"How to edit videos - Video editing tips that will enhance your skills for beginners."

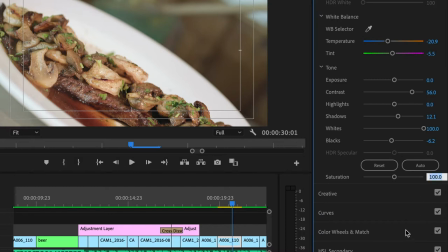what it would look like without the saturation but I bumped it up and it pops because it's food you're gonna want it to to pop
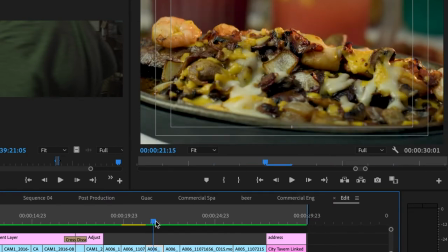especially with a shot like this so this one this was also shot in slow motion
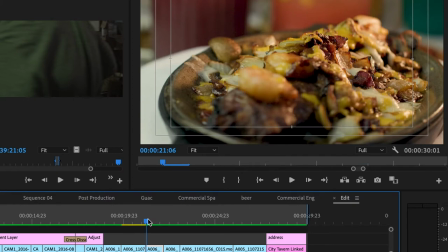but i sped it up because again we didn't have uh enough time to to fit everything in so sometimes you have to start thinking quick on your feet and see how it slowed down
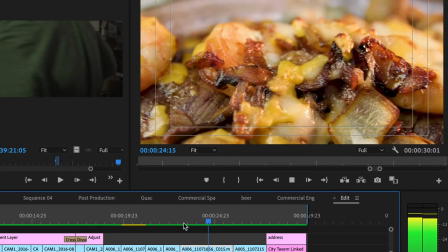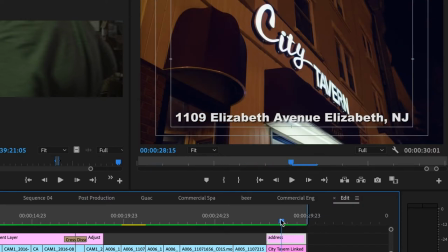so this one it was just a quick little uh animation that i did in after effects because the the shot was really a still shot so i figured you know just to just to match it with that instrument and just like
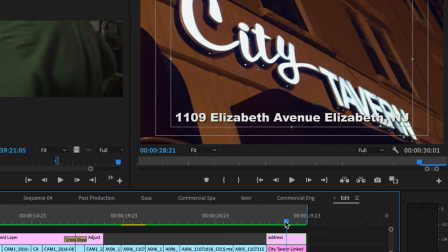punch in a little bit added a little artistic flair to it so you know kind of did somewhat of a dutch angle you know threw
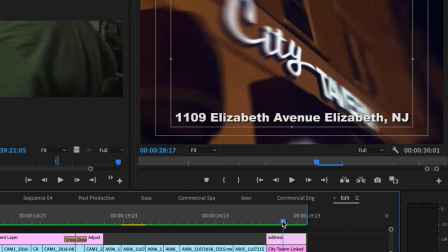on some motion blur that way it looked like i zoomed in on camera when i
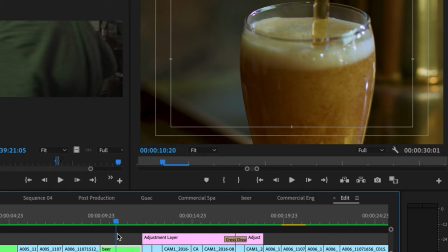really didn't so even though this was pretty quick this is what went down in the editing process we had found the right voice over actress for this since they wanted to to target
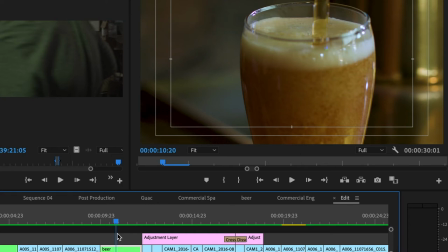the the latin community we figured we get somebody who has an accent so there's actually two versions to this there's the english version and then there's a spanish version and we also found a good instrumental that had the latin vibe to it
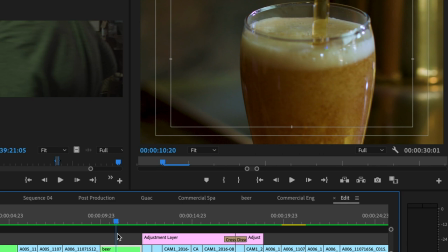so everything screams latin with this commercial and that's exactly what the client wanted and they were very happy with it.